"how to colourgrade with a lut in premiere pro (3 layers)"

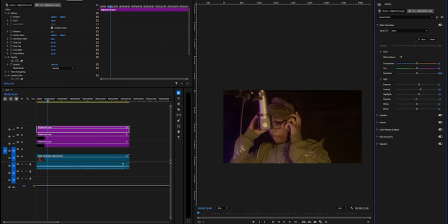239s
Shadows, I want to drop the shadows, not too much, I reckon to around -10,
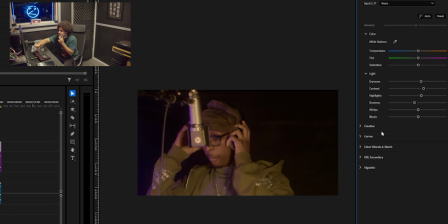247s
which gives a nice distinct difference between the background shadows and the skin shadows.
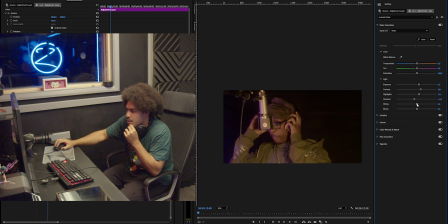255s
Now the whites, we want to bring the whites up to around 10. That will create enough white here and enough white around his face. So let's take it so where he's going to be looking at us. Now you can see his face more clearly. If we take this off, boom.
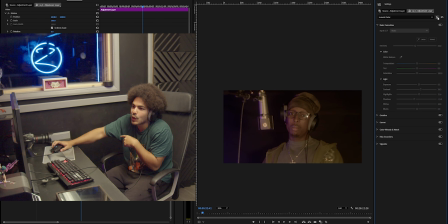274s
Always when you're doing color grades, you want to turn it on and off just to check. So in the blacks, we want to bring them down. And because we want it really dark, I'm probably going to take it to the -25.
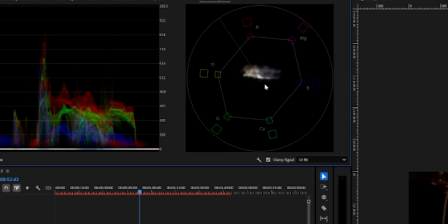290s
Let's go into the lumetary scopes. Have a look. That's our skin line.
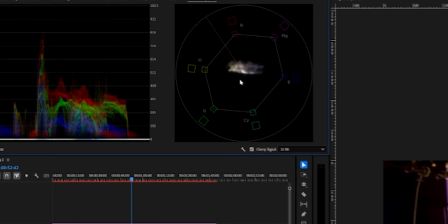296s
My color grades always go off the charts.
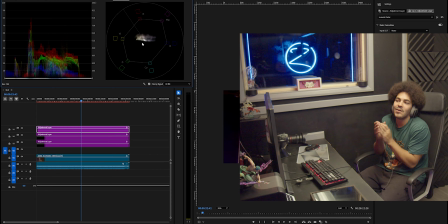299s
And I know this is not an authentic or traditional way to colour grade,
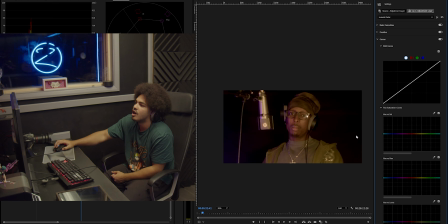305s
but I don't know, this is the way I get the best colour and curves. Straight away, let's go into the RGB curve.
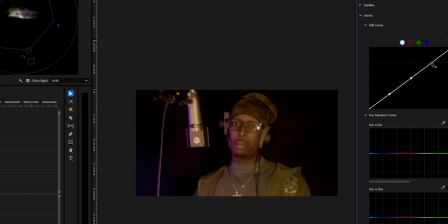312s
Shadows, midtones, highlights are the three you need.
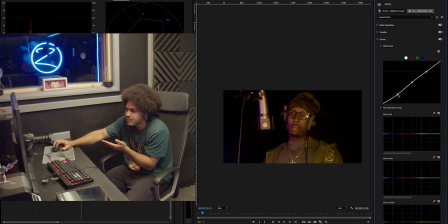318s
Yeah, for this footage, it's going to be small. So, I'm going to take it out a little bit, the shadows, to give it that dark feel in the background. And we're going to bring his facial and midtones up.
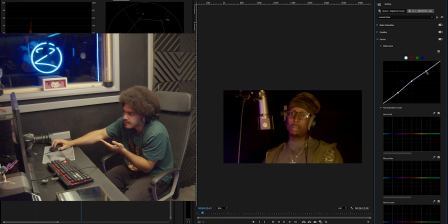335s
And we're going to drop his highlights to bring them up. And look, we've created that little boom S-curve, 1, 2, and 3. So it goes boom, boom, boom. Even though it's so minimal and so little, that's what the S-curve is.
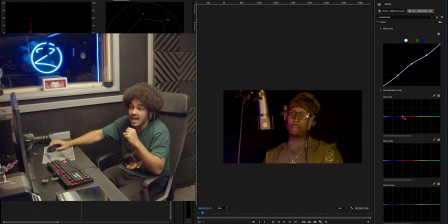356s
We're going to miss the hue versus sat, and we're going to come straight into the hue versus hue. We're going to select red and 2 on that side and 1 on this side. Always do it in 3s when you're doing hue versus hue. I want the magenta feel to come up, so we're going to bring up slightly,
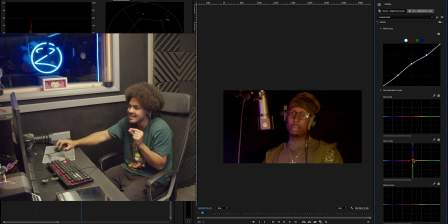375s
not too much so it gets distorted, but slightly so we get more of that magenta feel on his face. Around there. And these two, you see, this is going to start feeling his top, bring the green down, and this is going to enhance your magenta on the left side of his face over here.
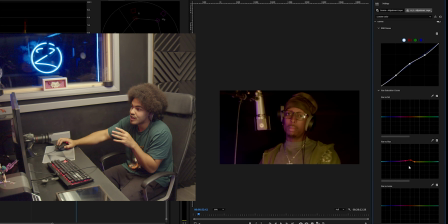395s
Now we've got that, those three, we're going to come back into the hue versus sat,
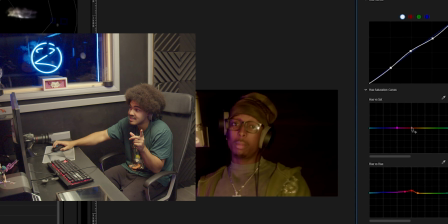401s
put 1 on the magenta because we want magenta, because that's the colour we picked, 1 on the red,
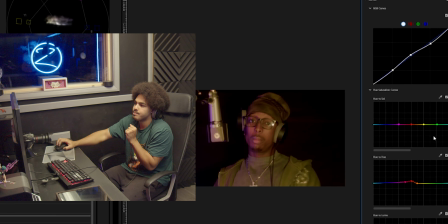408s
1 on the yellow, and 1 on the green. Always go with the face first.
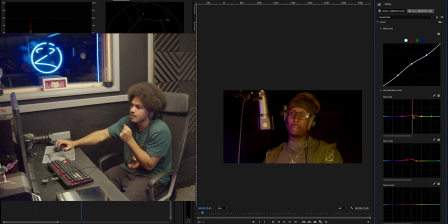415s
Hue versus sat, we're going to bring it up a tiny bit on the face, we're going to bring it down a tiny bit on the yellows, and then we're going to bring them up on the greens. And on the magenta, because we've already fiddled with it up on the hue versus hue, we're going to drop it down a tiny bit,
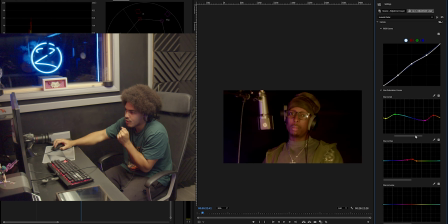436s
and that's what my curve will look like for this specific color grade. Now we're going to come into the hue versus luma, and we're going to do the same as the hue versus sat.
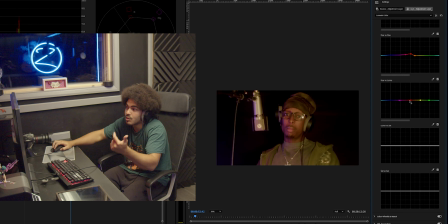447s
1 on the magenta because we picked it, 1 on the red because that's always the face,
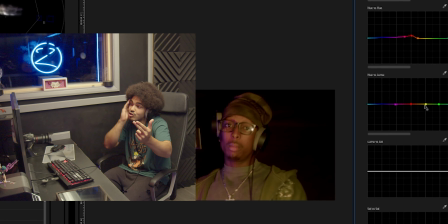452s
1 on the yellow because that's close to the face and that's the shadows around the face, and the green because he's wearing green,
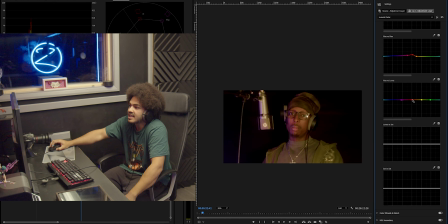459s
and there's a lot of green in this video. So like I said, always start with your face. As you can see, it's coming up, up, up, up, and it gives that brighter feel to the video. And now we can mess around it.
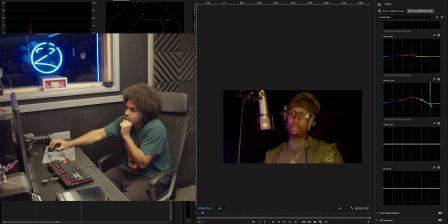474s
We want to take the greens down because we've already put them up on the hue versus sat, and we want to bring the yellows up.
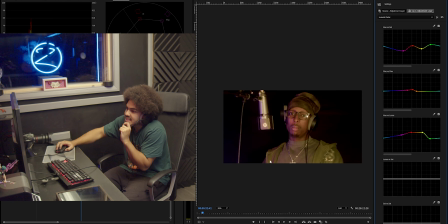485s
So as you can see around here, it brings all the brightness up of the yellows. And on the magenta side, we want to drop it. These two we will come back after because we want to go back into the saturation in the basic correction
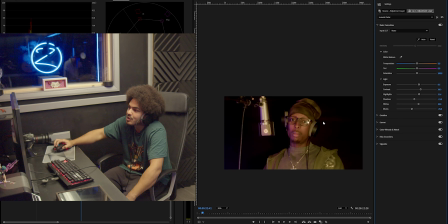505s
and take some of the saturation out because we've been messing around with the hue versus sat and the hue versus luma. So we want to take it to around the 85 mark. See, now he's a bit more dull again.
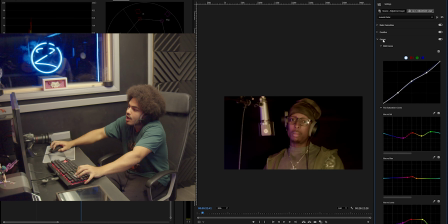521s
Then we're going to come straight back into the curves and go to the sat versus sat
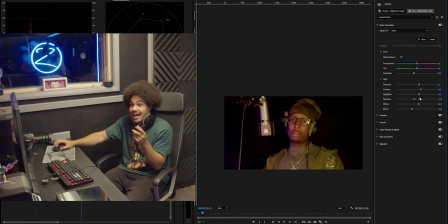530s
and bring it up. I take out of the basic saturation because the curves give you way more free range of motion to give you saturation in different parts.
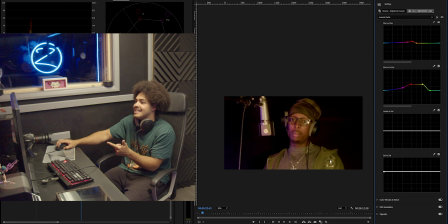542s
So from the face to the microphone to the color of his skin to the color of his clothes, it gives you way more free range of motion. So we put 1 button there and 1 button there and 1 button there.
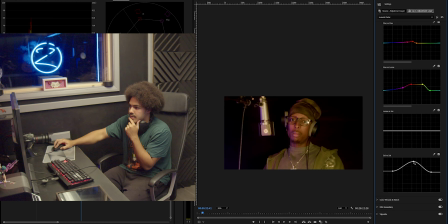556s
Bring it up, and that sets the tone. Drop this one down and drop this one down. So that first one brings everything up, and these two just bring the colors of his clothes and the microphone down.
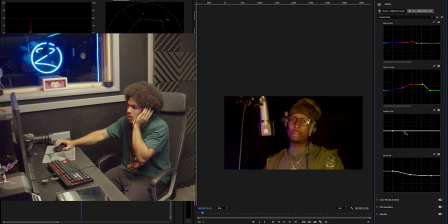573s
Same with this luma versus sat. 1, 2, and 3. Not too high because we've already done the sat versus sat quite high. So here, here, and here.
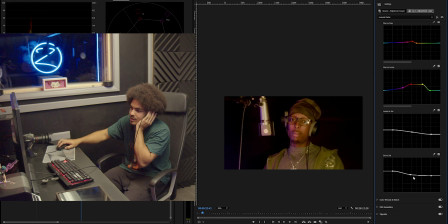592s
Follow. Them two will follow each other. The colour wheels and match
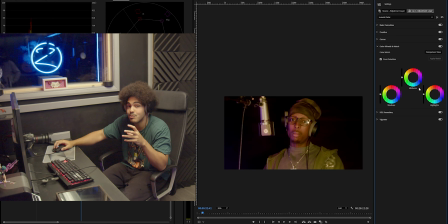599s
always are something that some people like to touch or don't like to touch, because you've got the highlights, midtones and shadows, but you've got them also in the HSL secondary. But for this video, because it's quite warm and quite green,
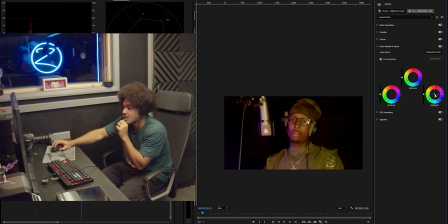616s
we're going to go and take some of the highlights out, and we're going to put blue. Same with the shadows, we're going to put them blue into them. And same with the midtones, we're going to put blue into them, and we're going to adjust them.
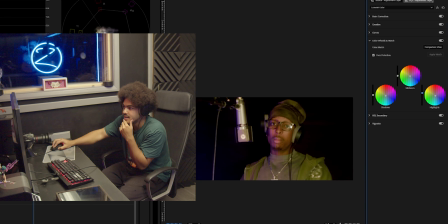632s
So the highlights, because we put blue, it's going to get a bit brighter and a bit more colder.
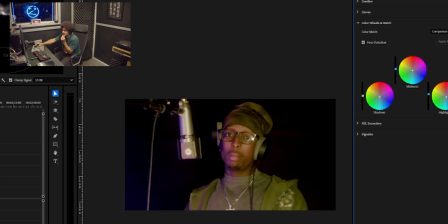639s
And because we added the midtones, blue, it's going to get, like I said, brighter and colder.
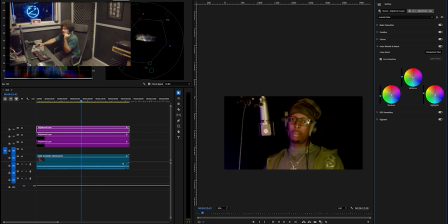645s
And because we added shadows, with the shadows we're going to drop them down. See? Not too high, but we're going to drop them down so we keep the effect of that background. And like I said, because it's a little bit overexposed,
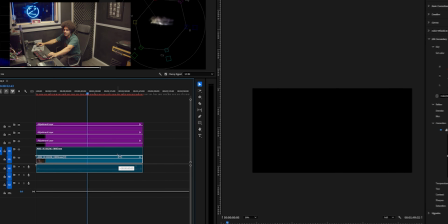660s
what we're going to do is bring a duplicate of the bottom clip, and we're going to nest it.
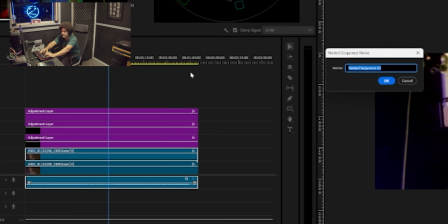667s
And we're going to call it a fake shadow. Once we've nested it, we're going to come back into the FX control and click subtract,
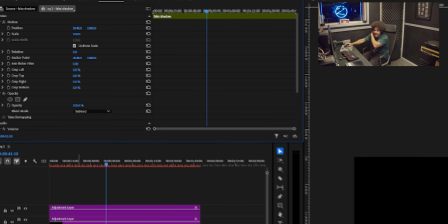680s
which makes a complete black screen, and you're going to think, what the fuck is he doing?
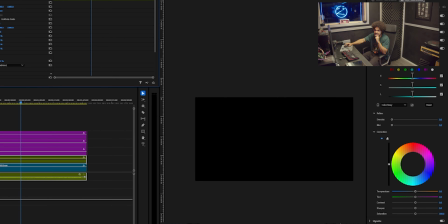684s
What the fuck is this guy doing? Turn the opacity down. Keep on going, keep on going, keep on going.
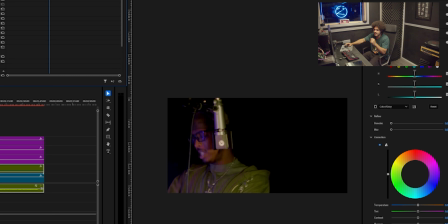691s
You're going to start to see your clip, boom. That's where I like it.
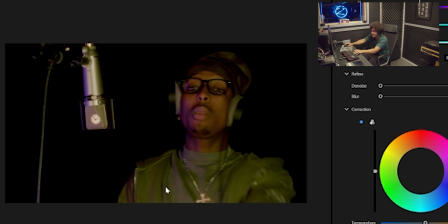699s
Now you can see what I was saying. We've brought the greens up, his face up, the microphone is standing out, and the black is like an infinity dark pool.
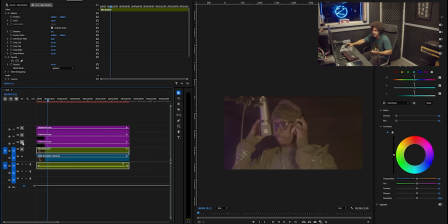714s
From the start, we added the LUT, then we added the creativeness, and then we added the basic correction, and then we darkened it all.
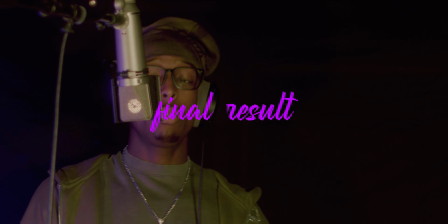726s
Boom.
She wants new Mercedes, seen her with it lately.
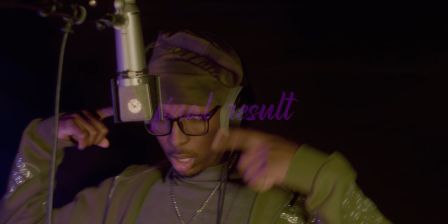731s Drive these bitches crazy, she wants entertainment.